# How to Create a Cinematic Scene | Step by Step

what's up guys my name is Elia Tabrizi and welcome to my channel so today I'm gonna talk about how you can
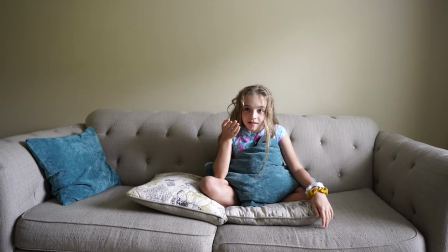change this scene is there really a box don't don't don't
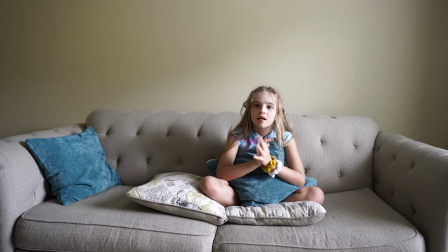open it call the police do something and make it look like this
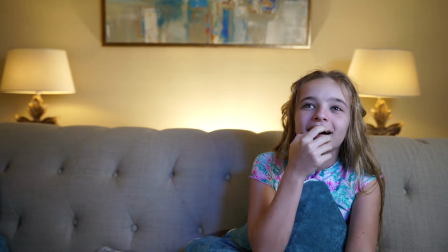scene right here wait wait what oh empty no
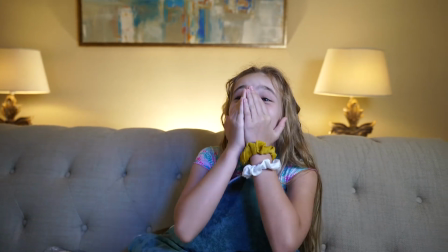don't don't move don't you dare oh no don't don't don't open the door open the door you open the door how stupid are you are oh
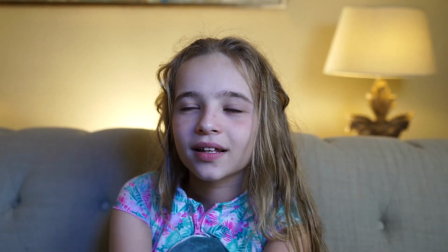a box there's might there's have to
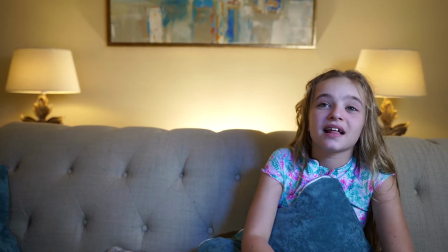be something wait what the heck is that wait
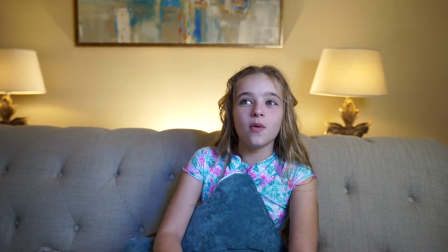it just didn't like nothing oh my gosh so
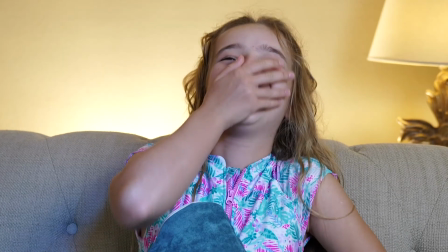for both of those scenes the camera is placed right at the same exact spot with the same lens so i didn't change anything any setting in the camera and i'm using the sony a7ii and picture profile 2 for both of those scenes so i just did some changes with the lighting and contrast and creating some depth of field so i'm going to show you how I change those scenes and got that result. The first thing I'm going to do is move the couch and bring it forward to create some depth of field and let's do that now.
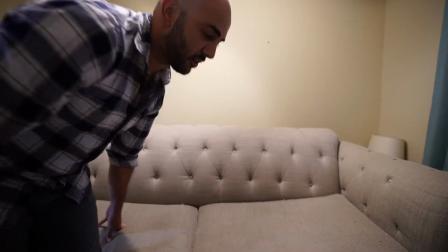I brought the couch around this area so that is number one thing that I will always do and I always recommend to do is move the couch away from the wall. Next thing I'm gonna add some contrast so by doing that I'm gonna hang something on the wall and that's just gonna create more dynamic to our our scene and add some different colors on this couch to create that contrast look
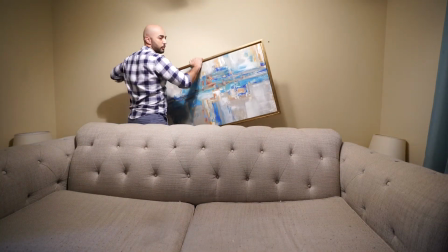because our color palettes are kind of blue and
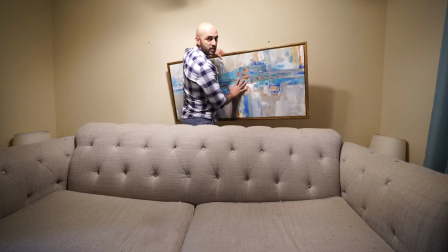grayish so I'm gonna add this frame on the wall and
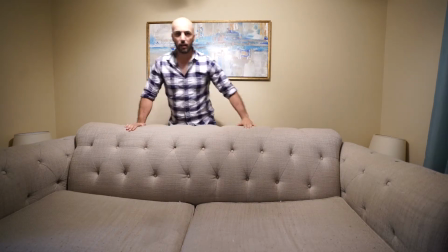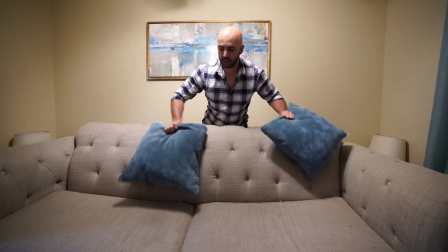the next thing I'm gonna do is add these pillows
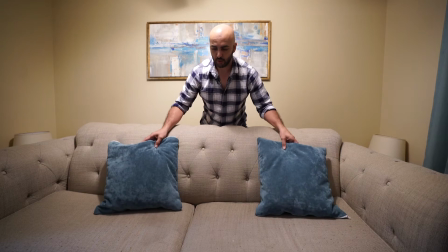right here on the couch so now we are creating different layers in our scene
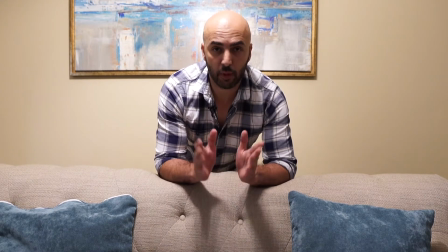so after this I would always add my practical lights and let's do that now
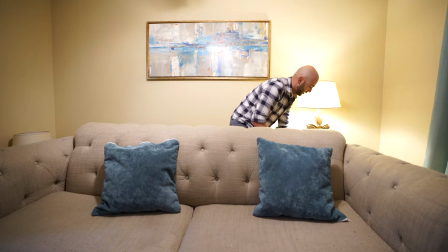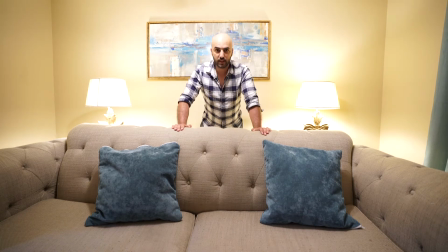so now I have my practical lights and these are more warm colors
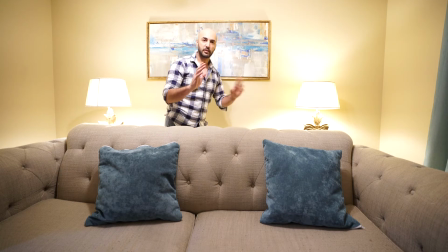and my set is blue color so I'm trying to create a contrast between warm and
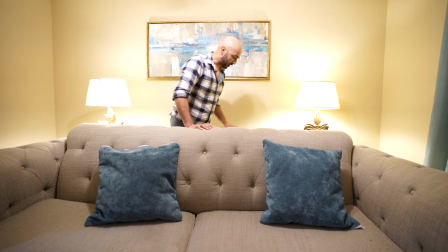cooler colors so what I'm gonna do here in the background just to separate myself even furthermore from the background I'm gonna add a tungsten light back here and here's my tungsten light just gonna turn
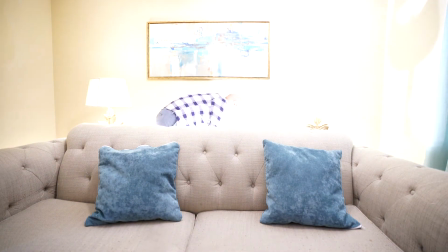it on and facing this to
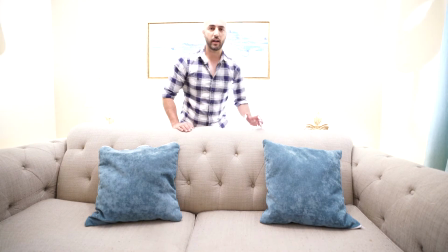my back so that way I can create some highlights on my back and my
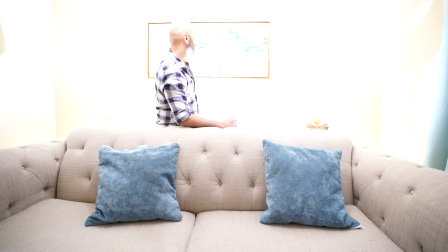shoulders and also separate myself from the wall and feeling those shadows that are created on the wall so I shot my my video in ISO 200 and that was earlier in the day but now because it's dark and I don't have my light set up yet I had my ISO brought up to 2000 so I'm going to decrease it and bring it back to 200.
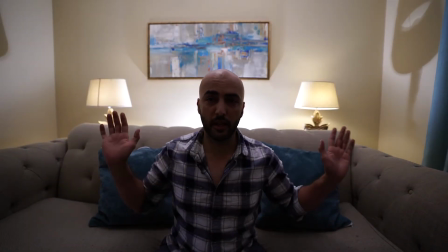So ISO is back in 200 as you can see my background is pretty lit up and it's pretty cinematic right now already but I need to light up myself the subject and do some other changes so the next thing I'm going to do
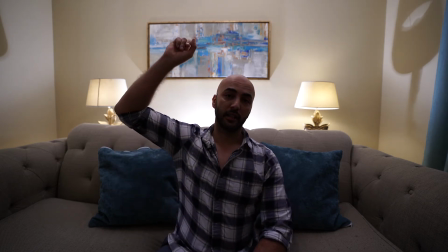is turn off the ceiling light so this light is
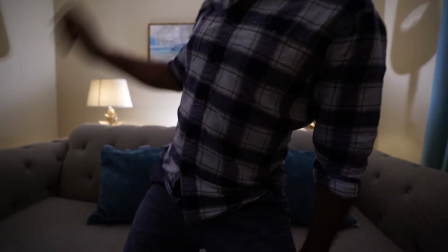going to be off and
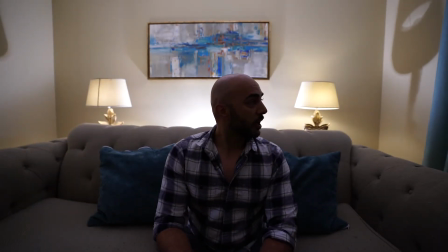I'm even darker right now so the next thing there's a window
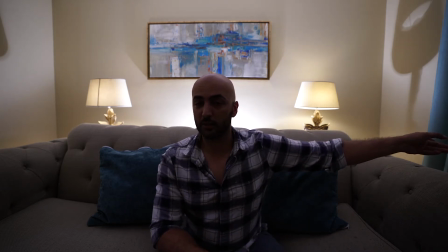light right there it's night right now it was day earlier so it was bright out there but that's the one thing we want to take control of is the light so I'm gonna always block the windows and make sure there's no
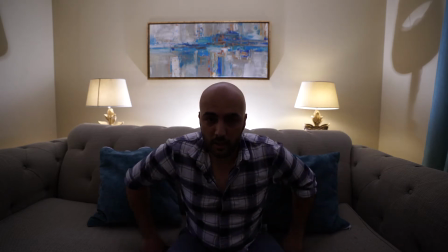light coming in my scene so I can keep it consistent so we'll do that now so
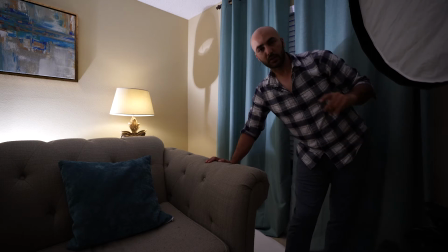there is no light coming in the next thing I'm gonna do is turn on my key light so
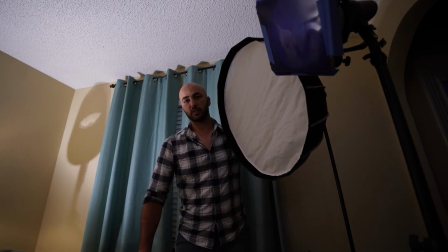for my key light I'm using a key light I'm using a Stella Pro CLX 10
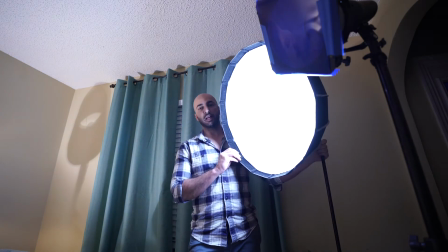and I have a L-inchrome a snap lock softbox on it 45 degrees
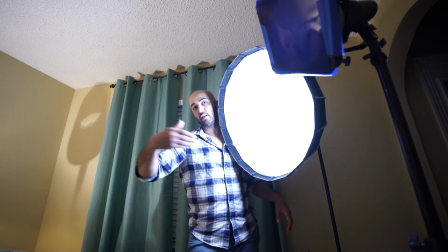and on the subject which is going to be right there which is me right now but earlier it was
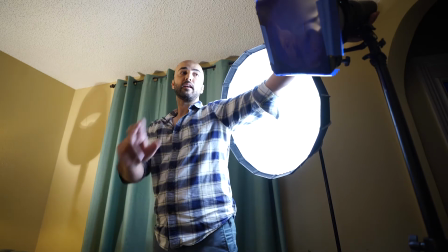one of my family member that was helping and in addition I'm gonna add the same Scylla Pro light with a blue gel on it I didn't have blue gel so
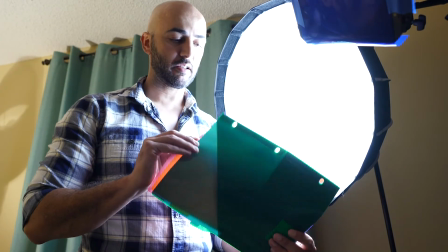I just went to Target and bought some of these binders like color binders and I just got a just cut a piece and
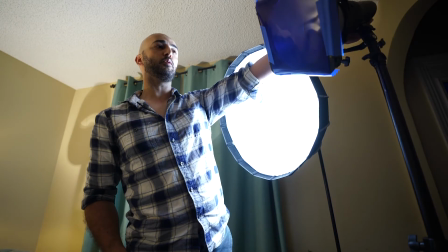just put it on it so here's my blue light and
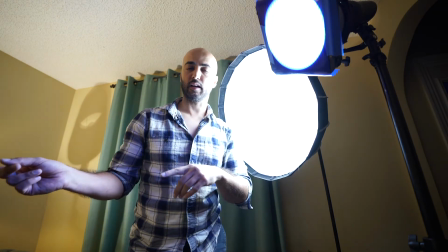I'm gonna turn the camera so you can see how it looks like on my scene so
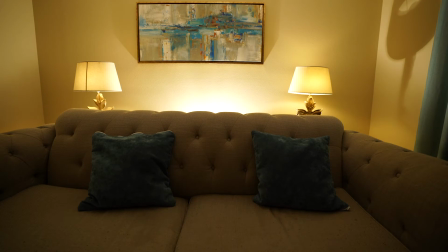I'm turning the lights off and first thing turning on my key light
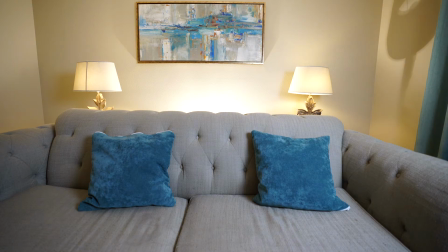there it is and next step I'm turning on the blue gel there
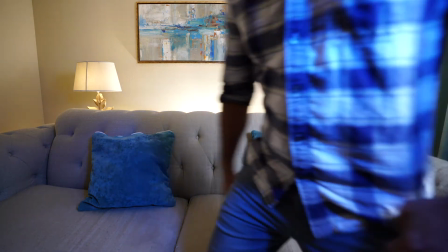it is so I have this blue gel just to create a scene
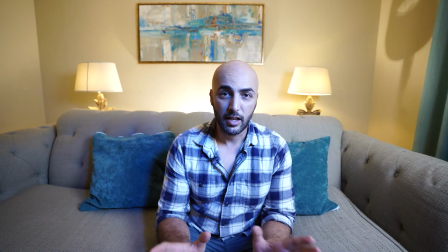that it's if it's also kind of like a night TV scene so the girl is watching the TV so that's kind of like a blue reflection coming from the
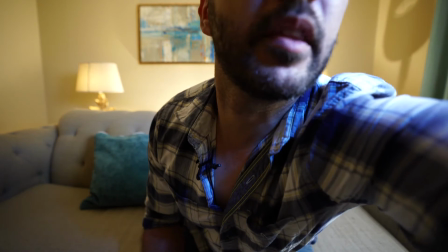TV and I also use another piece of the binder that I
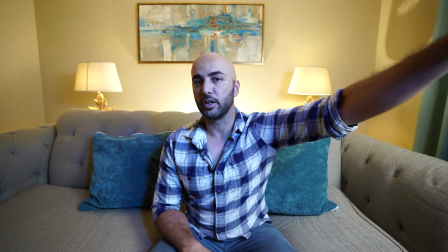just cut and I was keep like back and forth bringing in front of the light to create
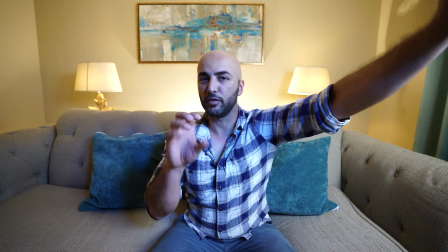that kind of TV reflection or flicker like that so that's
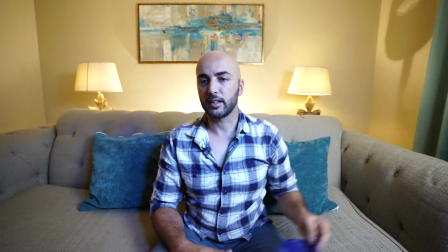all I did to create that effect so the
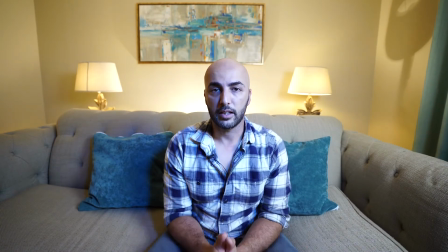next thing I need to do is bring in the fill light and for the fill light
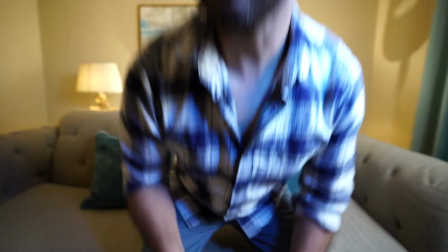this is what I used I didn't have additional light so I just used one
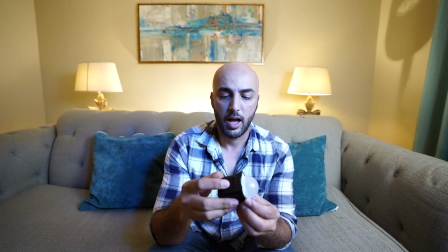of these cube little lights I'm really not a big fan of them but they're good
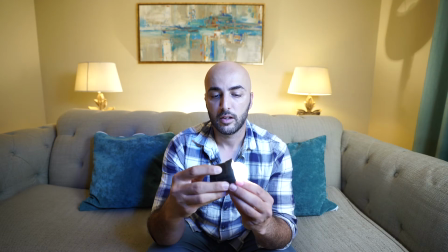in some situations like this so I put a diffuser on it and
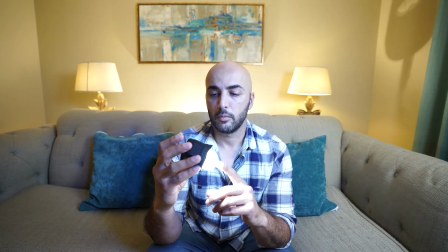put it in the brightest basically setting the most powerful setting
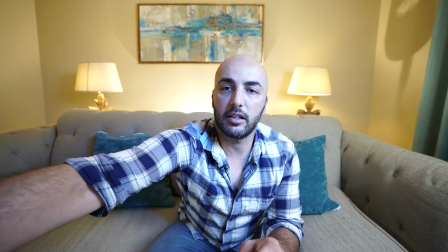and I just put it right here on my on my
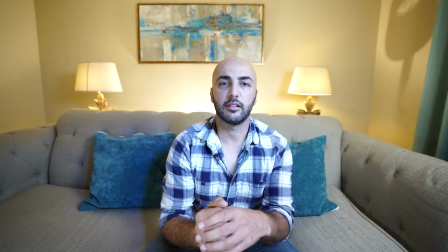slider and to fill in some of the shadows in
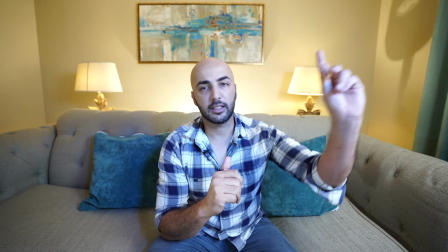my right side of the face so I have my key light I have my fill light and
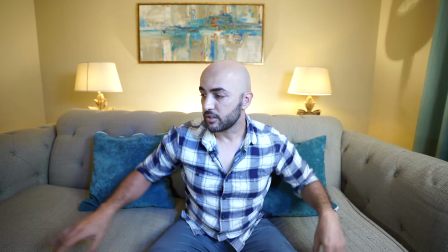I have my backlight I have my contrast set up here what I'm wearing right now
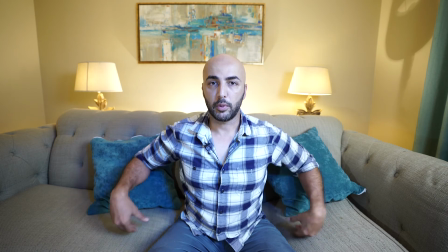this is on purpose just to create the contrast the pillows and the back frame I do have
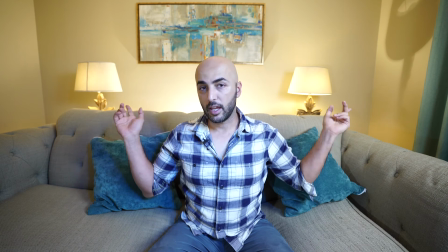my accent lights all back there and my practical lights and
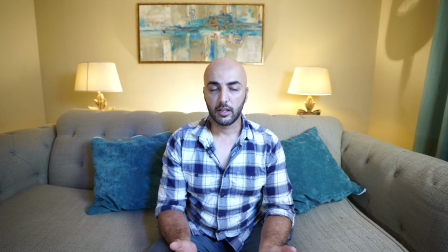I do have my depth of field so the only thing that I need to add right here
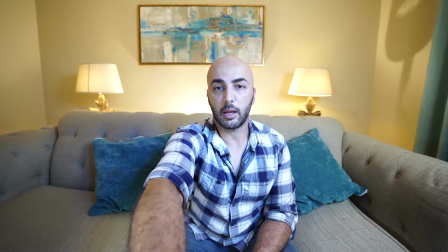it's motion in the camera and make sure that I'm I'm on 24 millimeter I think I'm on 16 millimeter right now recording this video yeah
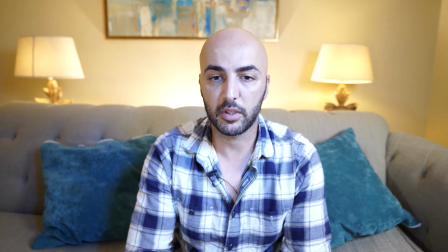so So this is my complete scene, I'm on 24mm right now and the camera is on a slider,